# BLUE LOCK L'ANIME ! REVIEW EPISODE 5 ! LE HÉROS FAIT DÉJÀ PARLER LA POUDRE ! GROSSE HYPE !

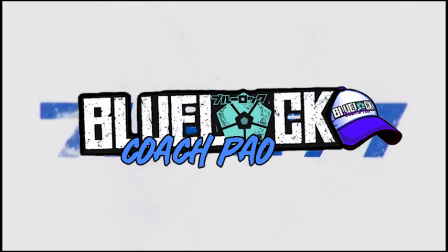ブルーロック。
Hello, hello, hello les potos, c'est Coach Pao.
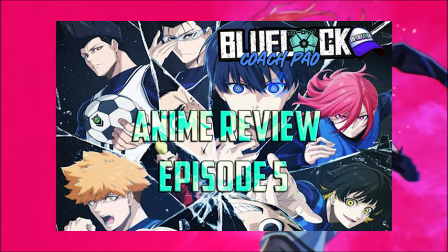Dans cette vidéo, je te donne mon avis du cinquième épisode de l'anime Blue Lock.
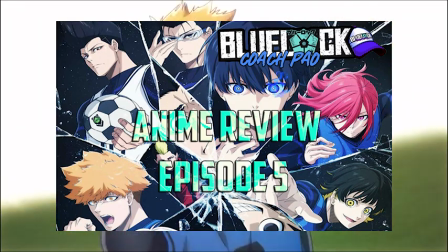Un épisode masterclass qui renoue avec la qualité qu'on avait eue pour les deux premiers épisodes.
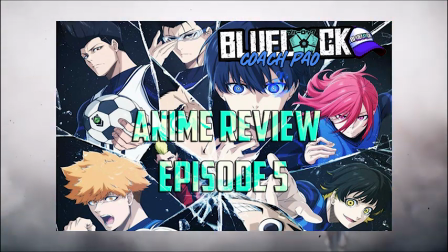Donc évidemment, dans cette review, on va essayer de voir ce que cet épisode apporte de plus par rapport au manga et ce qui pourrait en découler pour le futur de la partie 1.
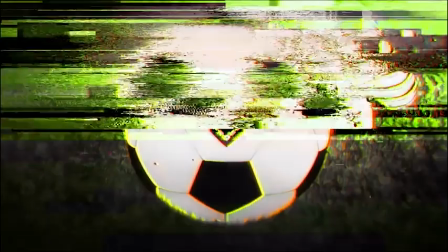Déjà, si tu as vu ma review précédente,
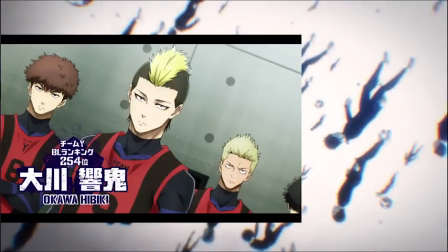tu sais que cet épisode 5 conclut le match contre les Y. Celui où tu as pu découvrir en animation Ibiki Okawa, mais surtout Nico Iki.
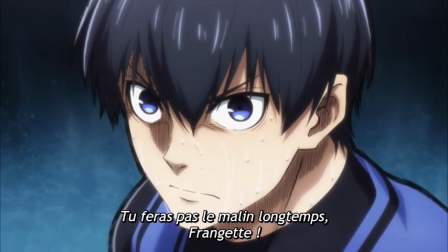On s'était arrêté sur un cliffhanger la semaine dernière sans nous donner l'opportunité de finir le match et donc le tome 2,
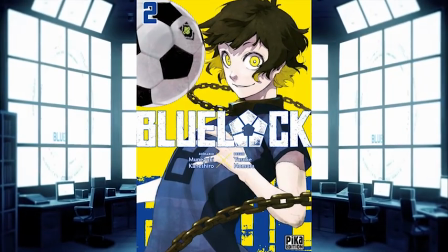car le chapitre 13 t'a été réservé pour cet épisode.
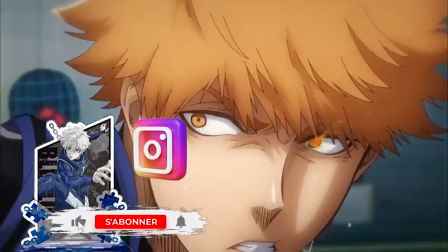Alors il me semble pour la première fois, on a un récap dans cet épisode de l'épisode précédent et notamment du match,
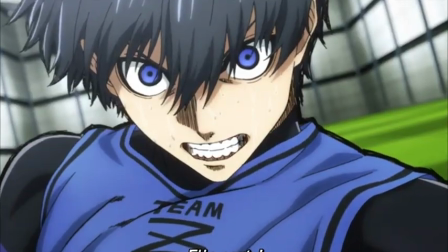afin peut-être de donner encore plus d'importance aux téléspectateurs que ce match est déjà vital pour la survie de la Team Z. Comme dans le manga,
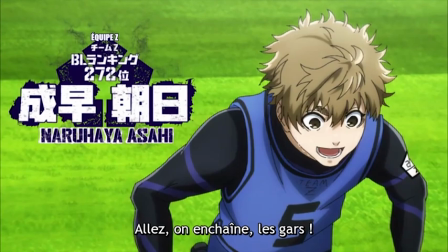c'est au tour de Naru Aya de devenir attaquant, avec enfin une précision par rapport à son arme.
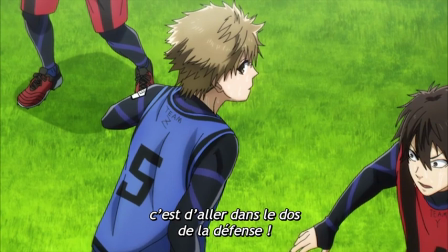Au lieu de dire qu'il trompe la défense adverse, comme à l'épisode 4, on a enfin une donnée plus footballistique.
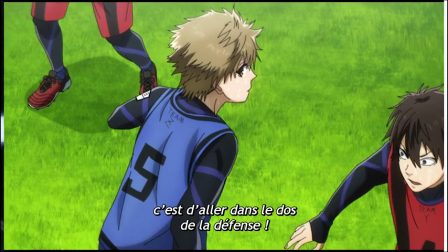Il va dans le dos de la défense, il fait des appels dans les intervalles et multiplie les courses.
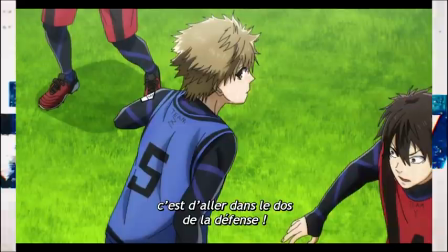Mais Naru Aya ne fait pas la diff et Izagi est toujours omnibulé par son duel face à Nico Iki.
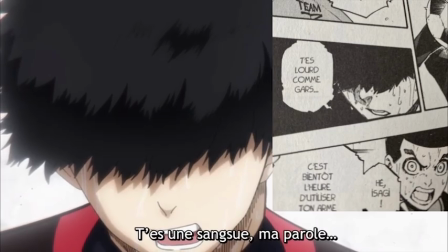Dans le manga, Iki parle de Izagi comme un lourd, ici dans l'anime, c'est plus parlant en le nommant comme une sangsue.
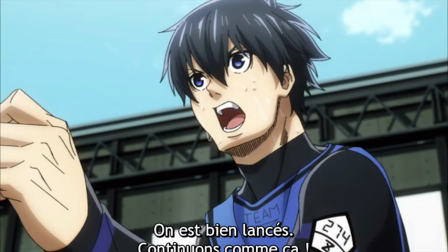Izagi le lâche pas d'une seconde. Pourtant, faisant preuve d'altruisme, encore une fois, Izagi se démarque des autres du Blue Lock,
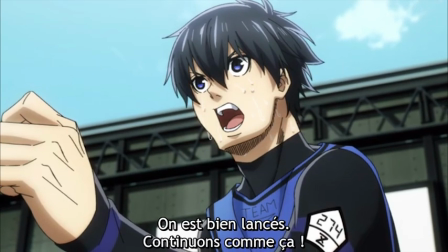lui qui fut le premier à partir franchir les portes, le menant vers les bus en direction du centre.
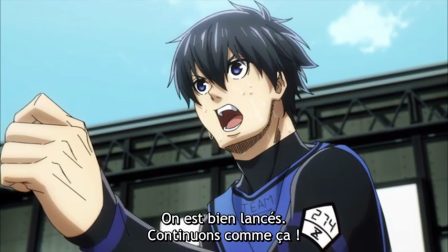Il refuse d'être le nouvel attaquant, pensant que ça nuirait à la formation de l'équipe bien en place.
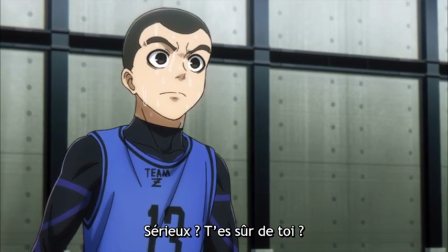Igarashi est surpris, mais pas plus que ça, car c'est à son tour d'être en pointe de l'attaque.
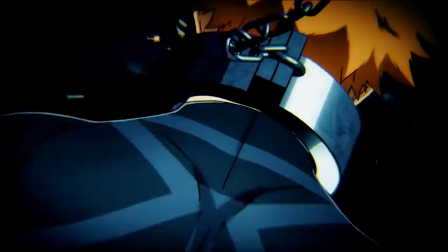Sinon, première différence entre l'anime et le manga, le dialogue Izagi-Nico Iki par rapport aux propos de Ego.
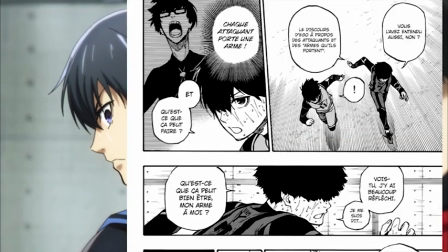Dans l'anime, ils sont statiques, mais dans le manga, ils sont en train de courir.
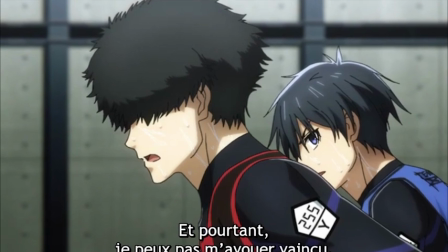Cependant, ils finissent par courir et Nico Iki t'annonce son arme, il doit utiliser sa perception du jeu et manipuler les autres joueurs.
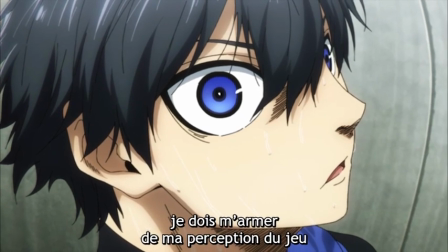Avec la même image que dans le manga, mais avec le sens du visage de Izagi inversé.
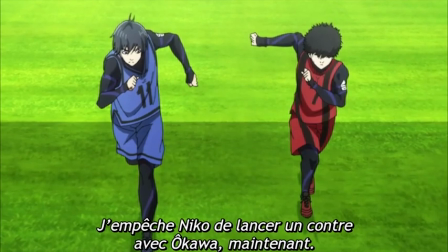Au tour d'Igarashi donc d'être numéro 9 des Z. Avec les courses des personnages,
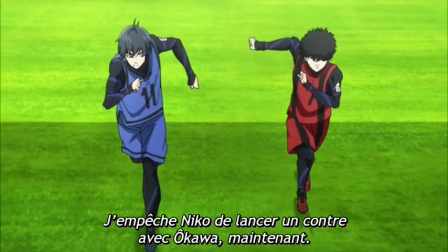je trouve que l'animation est bien plus fluide que lors du match contre les X. L'impression de vitesse est là, ce qui permet de conserver un rythme dynamique,
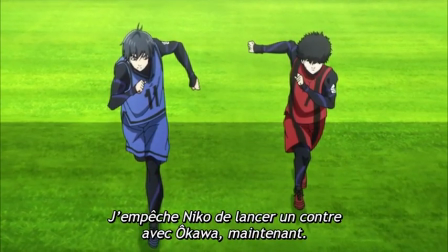marqueur fort de l'anime depuis le premier épisode.
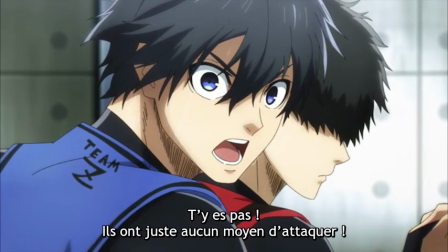Izagi se montre en vrai leader, comprenant les intentions des Y, ce qui est plus explicite dans l'anime, je trouve, que dans le manga.
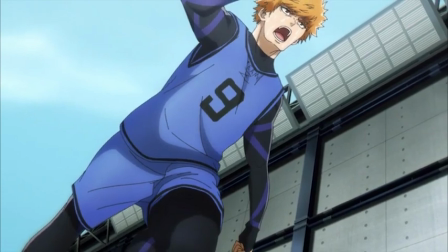Comme dans le manga, Kunigami incite une montée ultra-offensive, ce que Nico Iki attendait pour faire son ultime stratégie.
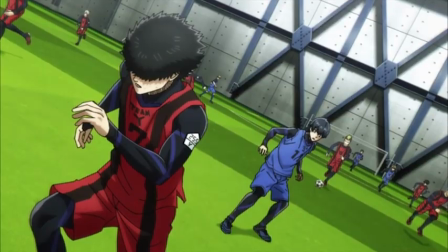Une contre-attaque assassine deux dernières minutes.
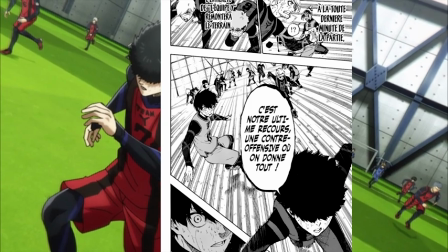Perso, avantage manga pour le coup, où je trouve la sensation de surprise est plus intense que dans l'anime.
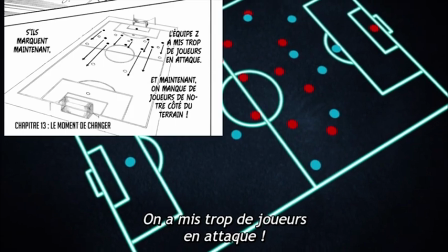Comme dans le manga, on a le schéma de la tactique des Y expliqué par Izagi.
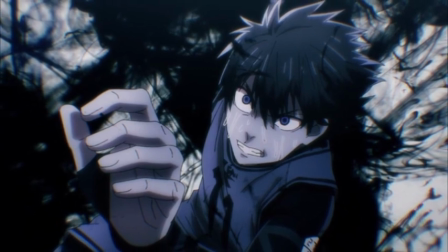Puis, grosse dinguerie de l'anime, c'est ce plan où Izagi déterminé pour empêcher les Y de marquer.
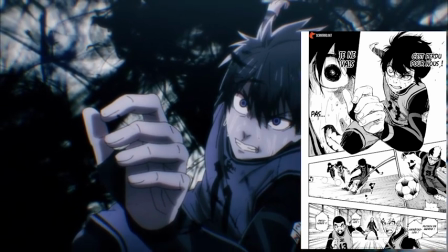Par rapport au manga, tu sens encore plus la résolution du héros. On retrouve le même effet de tourbillon dans l'iris des yeux du héros comme dans le manga.
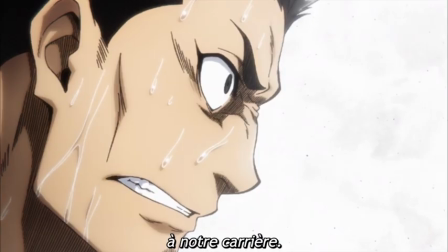On a la réaction de Yemon, gardien des Z, bien plus virulente et détaillée dans l'anime que dans le manga,
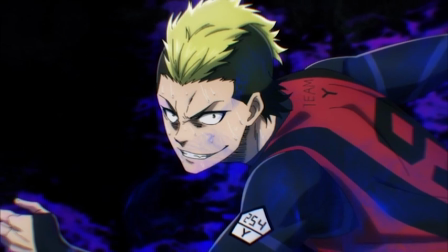et le studio d'animation n'a pas oublié de rendre visibles les effets de power-up avec les flammes qui restent discrètes dans le manga pour Okawa,
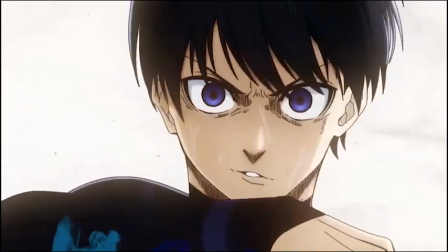mais dans l'anime, elles sont sublimées. Et là, on a la fameuse signature de l'anime par rapport au manga,
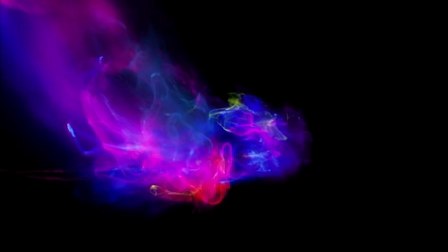cette espèce de flux de fumée multicolore qui interprète à chaque fois l'action du héros, Yoichi Izagi.
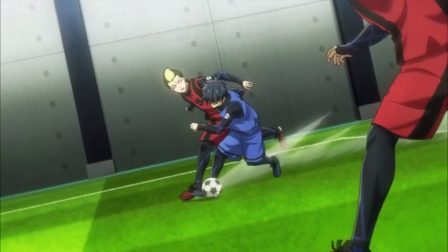Empêchant Okawa de tirer, Izagi mettant son pied en opposition récupère le ballon.
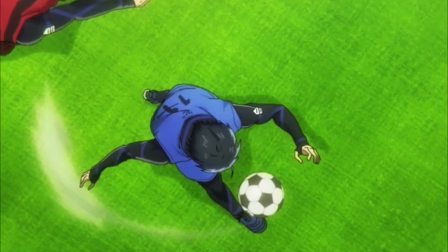Tu as un super effet de glisse et de vitesse au mouvement défensif de Izagi dans l'anime qui fait honneur au manga.
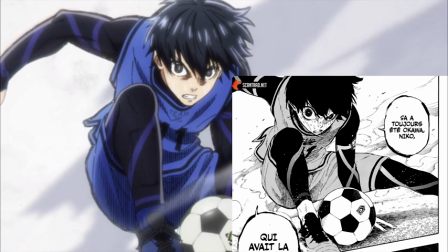Tout comme cette pose iconique de Izagi qui t'indique que les choses vont s'accélérer avec un tempo de malade, mettant un terme à la stratégie de Nico Iki. Là, on a un plan différent dans l'anime que dans le manga, histoire de coller à celui de l'épisode précédent.
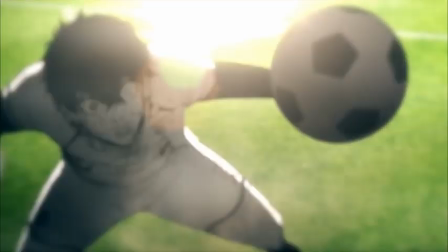Mais comme depuis l'épisode 3, il y a toujours quelques ratés graphiques, comme ici, où Izagi s'apprête à faire une longue passe en avant.
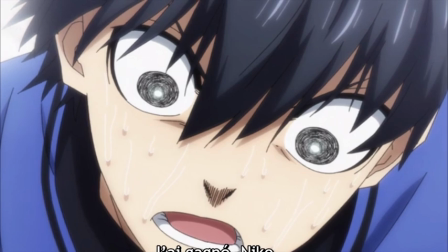Par contre, ici, quand Izagi dit qu'il a gagné, avantage au manga pour moi, car la tension via la sueur est plus forte que dans l'anime,
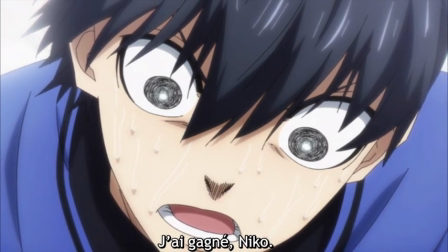malgré la présence des tourbillons dans les iris qui ne sont pas dans le manga. Avec l'anime, tu peux admirer les yeux verts lagune de Nico Iki.
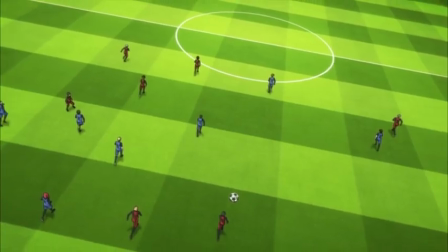Le ballon dégagé par Izagi donne bien plus de grandeur à l'action que dans le manga, avec la vue aérienne.
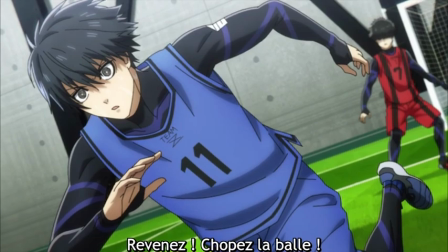Le contre des Z est donc lancé, on retrouve dans les yeux de Izagi les petites flammes violacées.
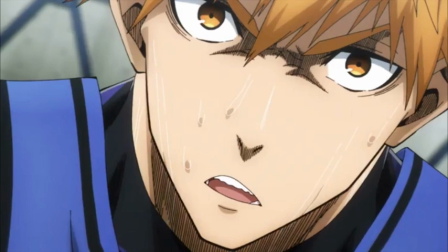Le gros plan de Kunigami dans l'anime est incroyable et montre à quel point il est motivé.
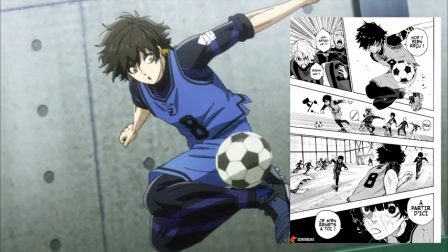Quant à Bashira, il est très bien réalisé dans son animation, ça colle parfaitement au manga, un sans faute pour moi.
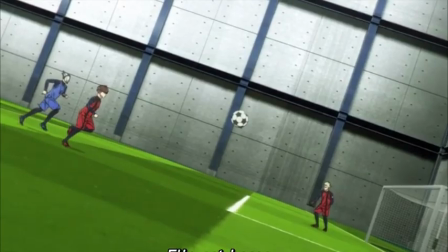Ces petits gestes techniques sont bien mis en scène. Le centre de Bachira dans l'animé avec la course du ballon qui a une trajectoire courbée montre bien l'effet mis
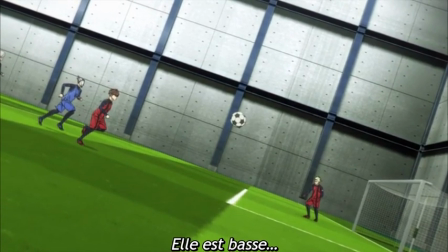par la frappe et le mouvement de la caméra fait vraiment du bien pour couvrir tout l'espace de la surface de réparation.
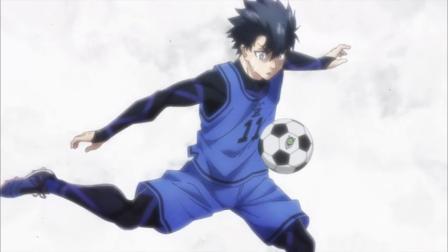Et là, le ballon finit sa course dans les pieds de Izagi avec cette fameuse scène qui fut dévoilée lors du premier trailer qui annonçait l'animé Blue Lock.
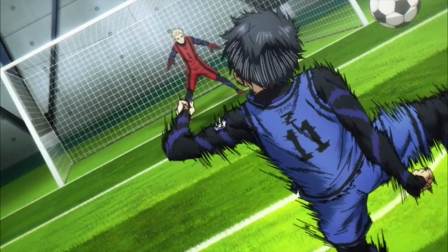Une frappe légendaire, signature de Izagi.
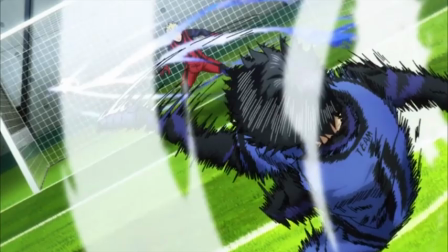Et là, en quelques secondes, l'animation comme avec la frappe de Kunigami, il faut être très attentif aux détails.
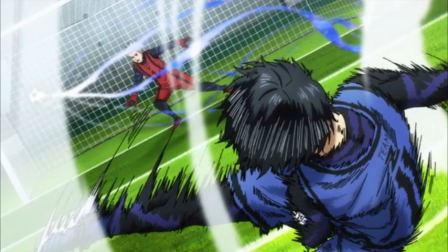Les effets de puissance comme dans le manga, la vitesse du ballon, le bruit des filets, etc. Tout y est, cette scène est juste mémorable.
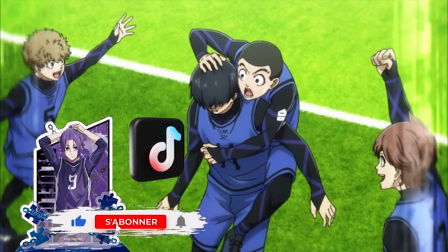C'est le grand moment de l'épisode qui ne fait que commencer. Les Z s'imposent 2 buts à 1 contre les Y. Et là, dans cet épisode,
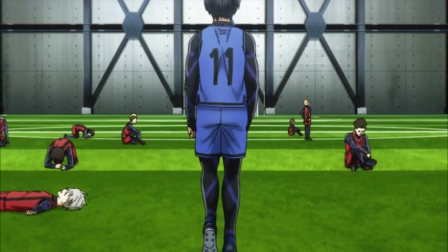comme dans le manga, on a ce qui fait le sel de Blue Lock, un manga sport sans pitié.
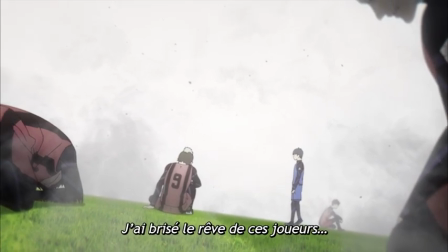Des gagnants face à des perdants. Un homme debout, fier comme Izagi, face à un homme à terre, à genoux, en pleurs, Nico Iki.
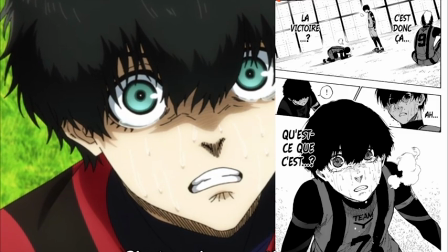Par contre, par rapport au manga, les pleurs sont moins visibles. On est plus devant un joueur en sanglots dans l'animé.
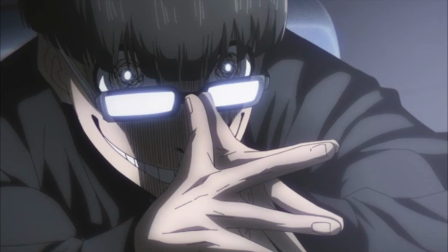Évidemment, on retrouve Ego, le machiavélique manager du centre, se délecter de cette scène entre les deux.
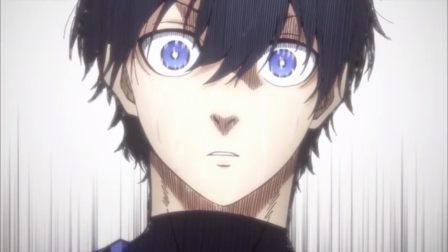Et c'est à ce moment précis que Izagi découvre la jouissance de la victoire.
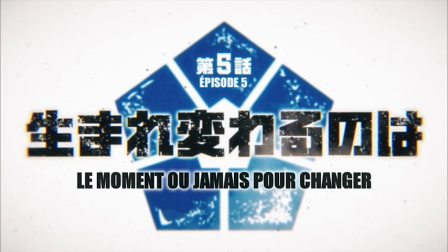On a donc, à la fin du match, le titre de cet épisode 5, intitulé « Le moment ou jamais pour changer ».
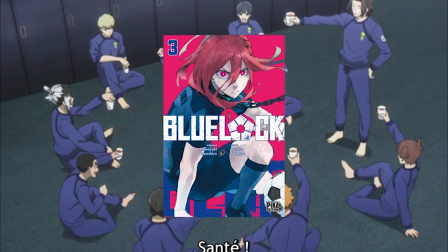Ce qui va t'amener vers le tome 3 de l'œuvre, où on a la célébration de la victoire des Z autour d'un repas.
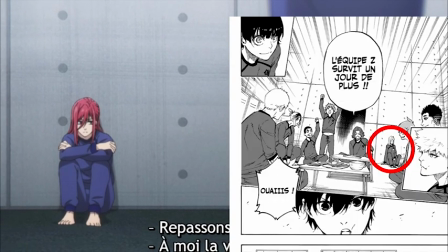Avec l'animé, on réalise bien plus facilement que Shigeri s'est mis en retrait du groupe, ce qui est beaucoup moins évident dans le manga.
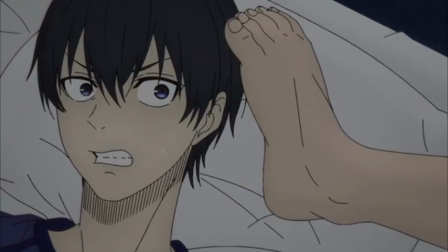Autre petit détail par rapport au manga, c'est que dans l'animé, au moment du coucher, Igarashi,
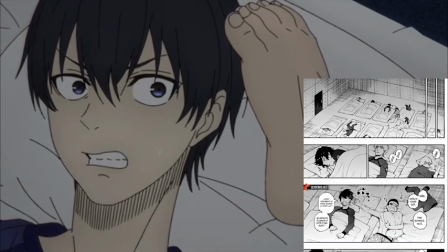en plus de coller sa main dans le visage de Izagi, il rajoute son pied, ce que tu ne vois pas dans le manga.
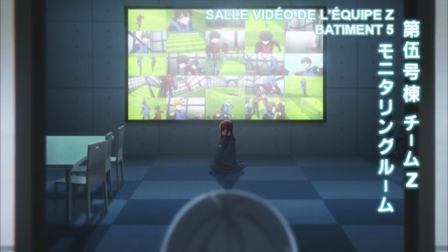Puis, on a la rencontre au milieu de la nuit à la salle de visionnage entre Shigeri et Izagi.
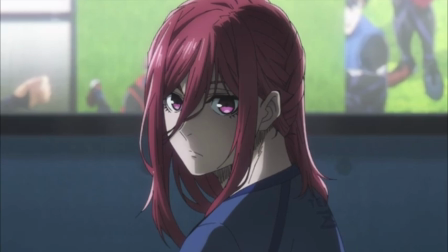Donc, en animation, c'est bien plus intéressant dans le sens où la conversation est très fluide, embellie par l'animation des écrans de contrôle.
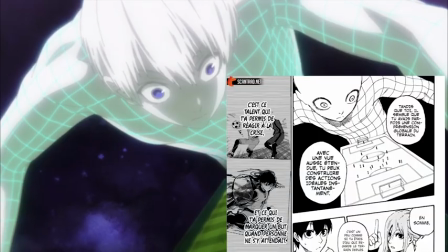La seule différence notable, c'est quand Shigeri parle de l'arme de Izagi.
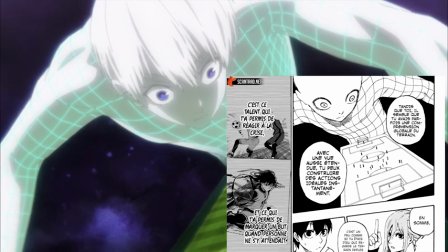On a dans l'animé le visage de Izagi, or dans le manga, c'est un visage random.
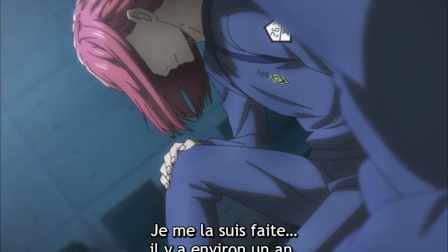Puis, on a l'évocation de la blessure de Shigeri qui justifie sa retenue, son désespoir.
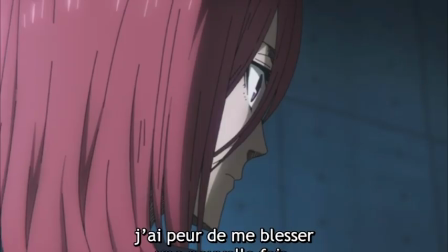On retrouve un très court extrait de Shigeri plus jeune, et c'est là que tu as l'annonce de l'enjeu du tome 3 et des prochains épisodes.
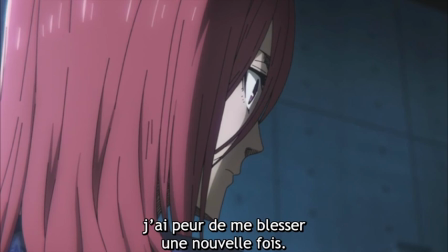La peur de Shigeri de se blesser de nouveau. C'est là-dessus que se finit le chapitre 14 du tome 3, et on enchaîne avec le dernier chapitre de cet épisode,
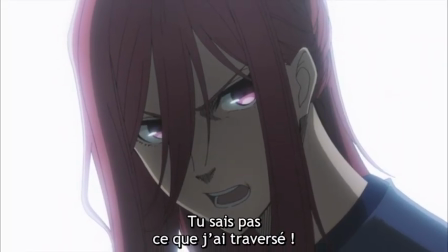le 15, qui fixe donc à 3 chapitres le contenu de l'épisode. On a une discussion en interne entre Henry et Ego,
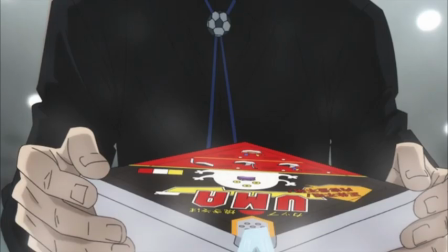où on a exactement les mêmes détails que dans le manga, même la boîte de nouilles instantanée correspond à celle de Ego dans le tome.
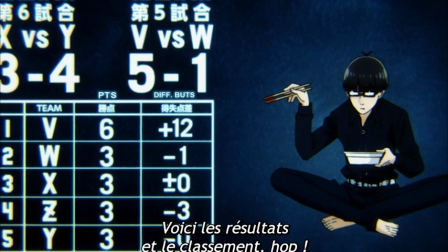Puis durant l'entraînement des Z, tu as l'intervention de Ego via un écran géant.
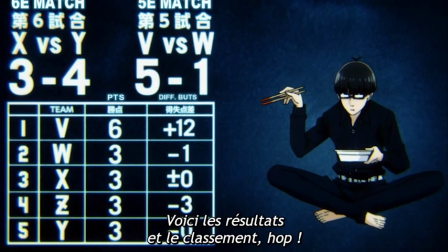On a la suite des résultats des autres matchs, l'équipe V de Reo et Nagi sont en tête, mais la raison de l'intervention de Ego est de donner les nouveaux classements de chaque perso.
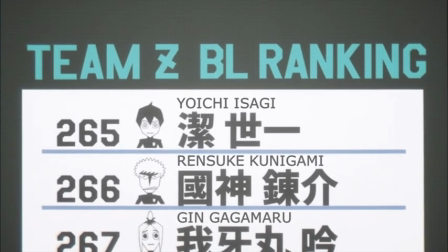Et c'est Izagi qui finit en tête du classement, 265e grâce à son but.